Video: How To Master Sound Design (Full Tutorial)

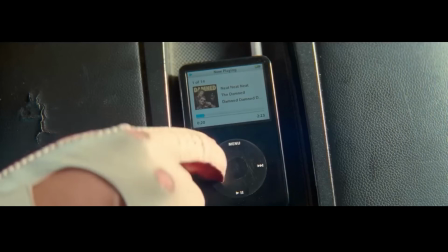Let's go. Wait. I gotta start the song over. Twin bitches. The fuck?
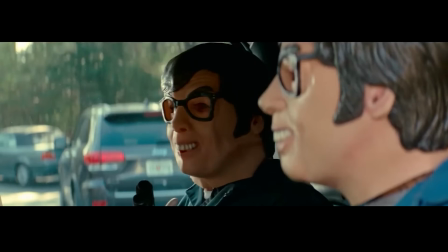Twin bitches hopping off a jet ski. I'll take up.
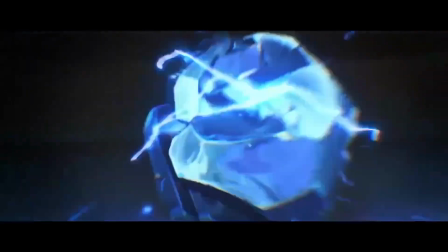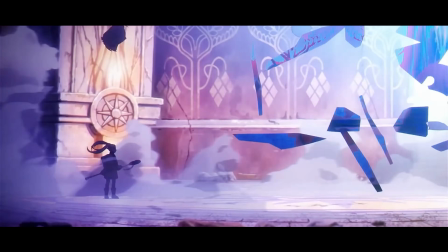Twin bitches.
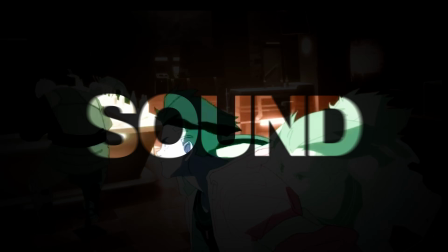Whether you are aware of it or not, sound is the thing that makes a video feel immersive.
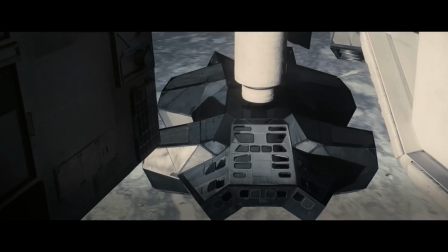That makes you feel like you're on the ship in the middle of the space, docking onto a spinning ship,
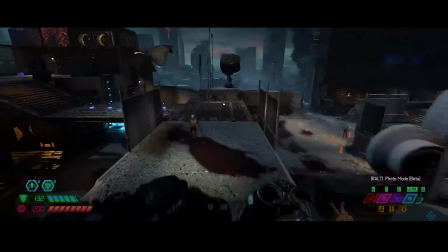or fighting aliens, but instead of you fearing them, they fear you. But what would happen if you turn off the sound?
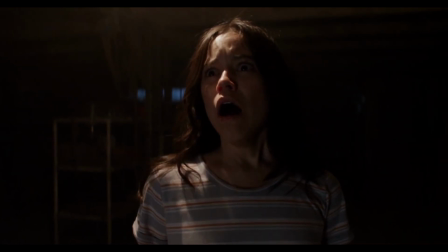Or you play a bad song at the worst time possible? It completely destroys the moment. That's because sound design is way more important than you think. And you have to master it, because when you learn to do it right...
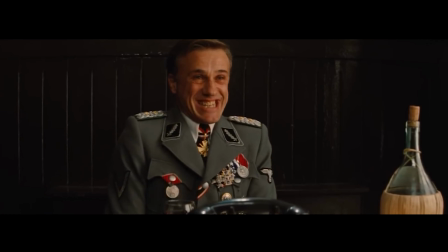Ooh, that's a bingo!
And you won't need any extra hours to apply any of these strategies, and you can use them in any type of video.
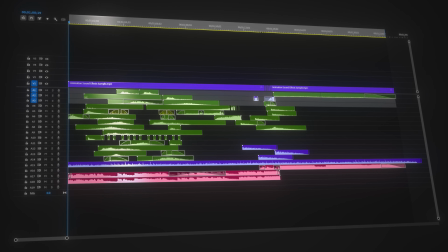And I will show you the entire process by sound designing this sequence.
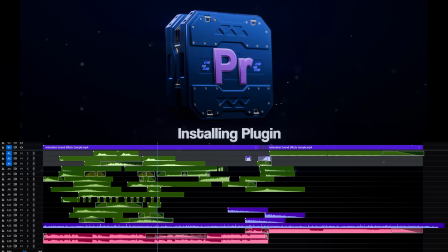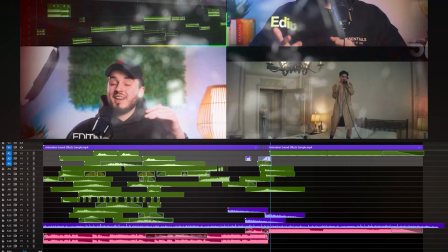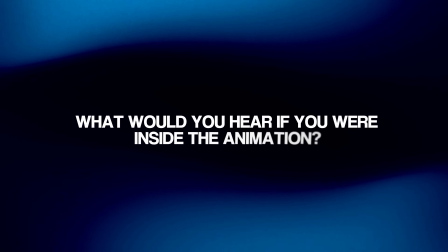First, we have to think about everything we would hear if we were inside this animation.
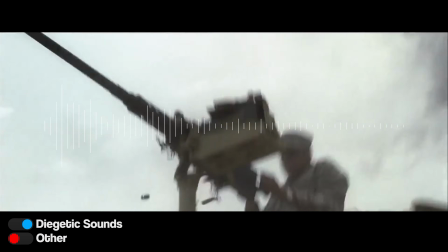These are called diegetic sounds, and in movies you hear them all the time.
Stay down!
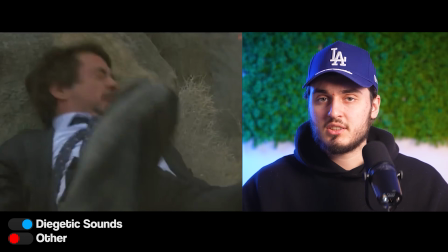Without them, you wouldn't feel immersed and invested into the story, because it would just feel fake. So how do we actually find these sounds to add into our scenes?
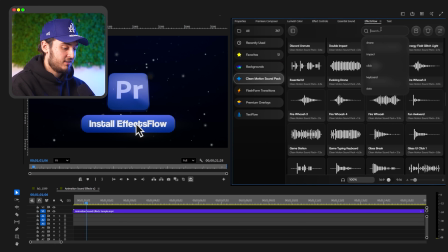What I personally do is I have this right here inside Premiere Pro, and I just have to double click the sound effects, which are designed to give you that feeling of depth and professionalism without you needing to stack sound effects or any other bullshit,
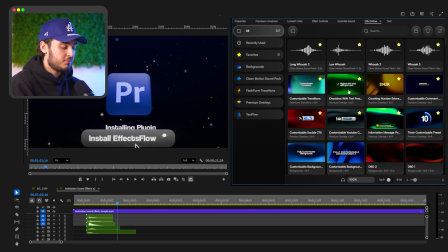because I made them and I already did all that. And I can also import animation and a lot of other things, but I will tell you about this later.
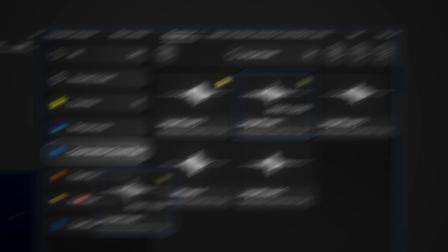But now let me show you how I do this in practice. I'm gonna start by adding some whoosh for the cursor and some UI clicks for the button.
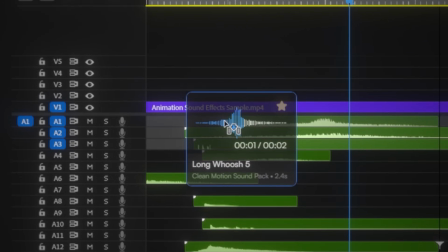Now I'm gonna add more whooshes, whoosh, a whoosh, a whoosh, a whoosh, and you guessed it, another whoosh.
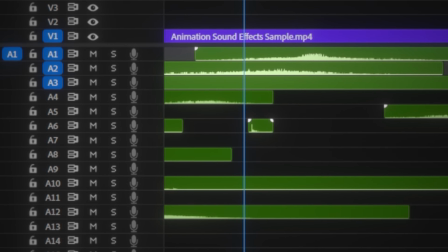Let's add some button sounds for the text, duplicate them, add a different button sound, duplicate them again.
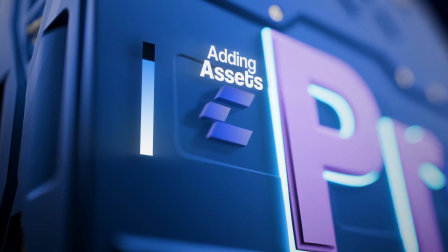Pretty good, but we can do more. Let's make this armor thing sound better. Add this energy because it sounds cool.
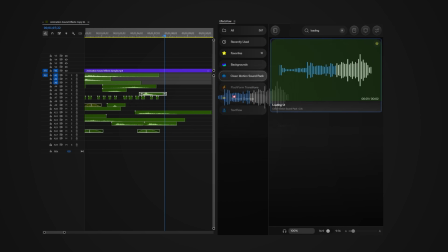Whatever this sound is, sci-fi sound, this loading UI, some glitching to make it sound more crisp.
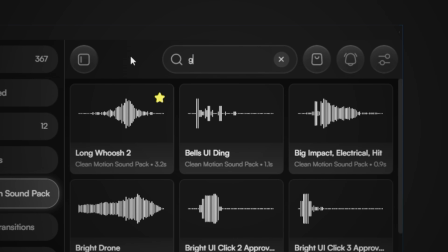Now let's move to this glass breaking effect. Let's search it up and drag it onto the timeline. Now we'll just duplicate it for every, and we are already done. So you can see how fast and fun it is to get videos done if you have this tool.
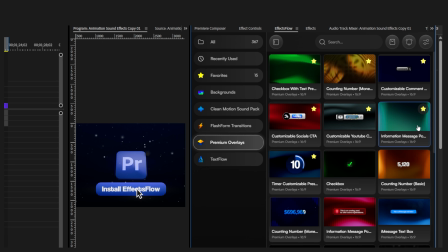It also has all of these insanely clean text animations, transitions, custom overlays and background.
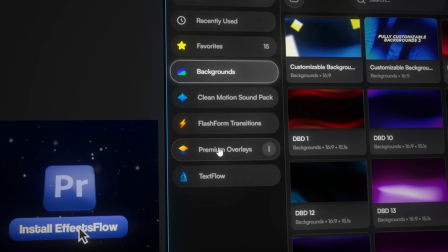And I can super easily access any of them through this menu.
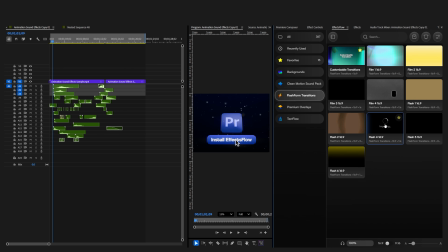So if I wanted to add two transitions at the start and at the end of this animation, I could do that very easily.
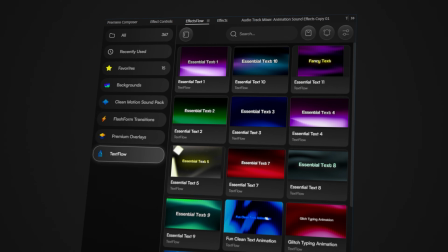Or let's say I wanted to do like a custom animation here, saying like sound design is cool.
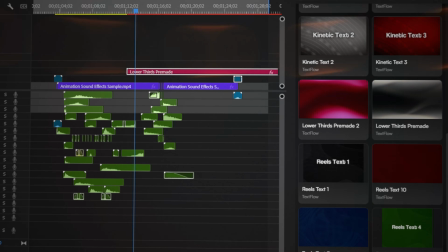Let's add this animation, and now you see it's already on our timeline. And if we want to customize it, we can do it with these simple sliders.
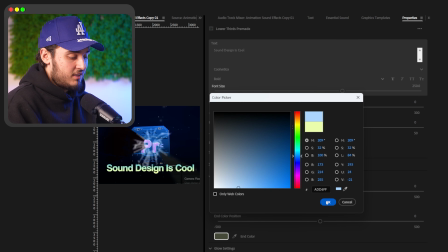Let's make the element blue, change the text and make it look a bit different. And if I play the video, it's already customized and ready to export.
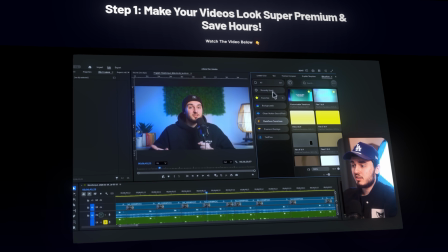And if you click the link in the description, you'll find a more in-depth video of behind the scenes of me editing a video with this exact tool,
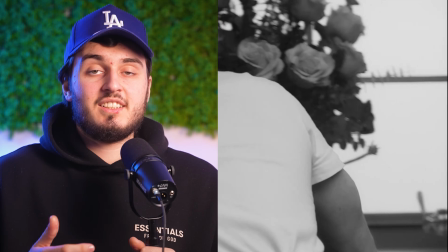and there are a ton of more details down below. Now let's pay attention to this scene and exactly what makes it feel so dark and heavy.
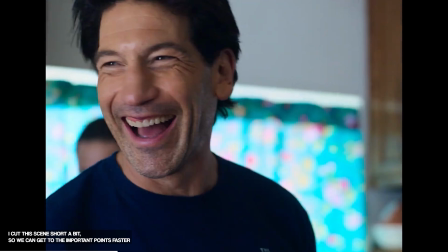Shit! Mike! Now there's a problem.
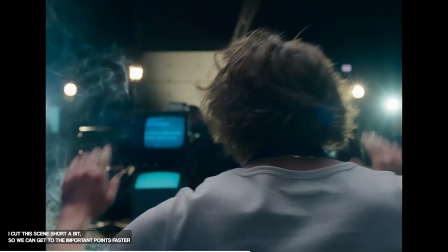I'm sorry, I'm just fucking this up, guys. I'm fucking this up. Stop, please. I can't do this.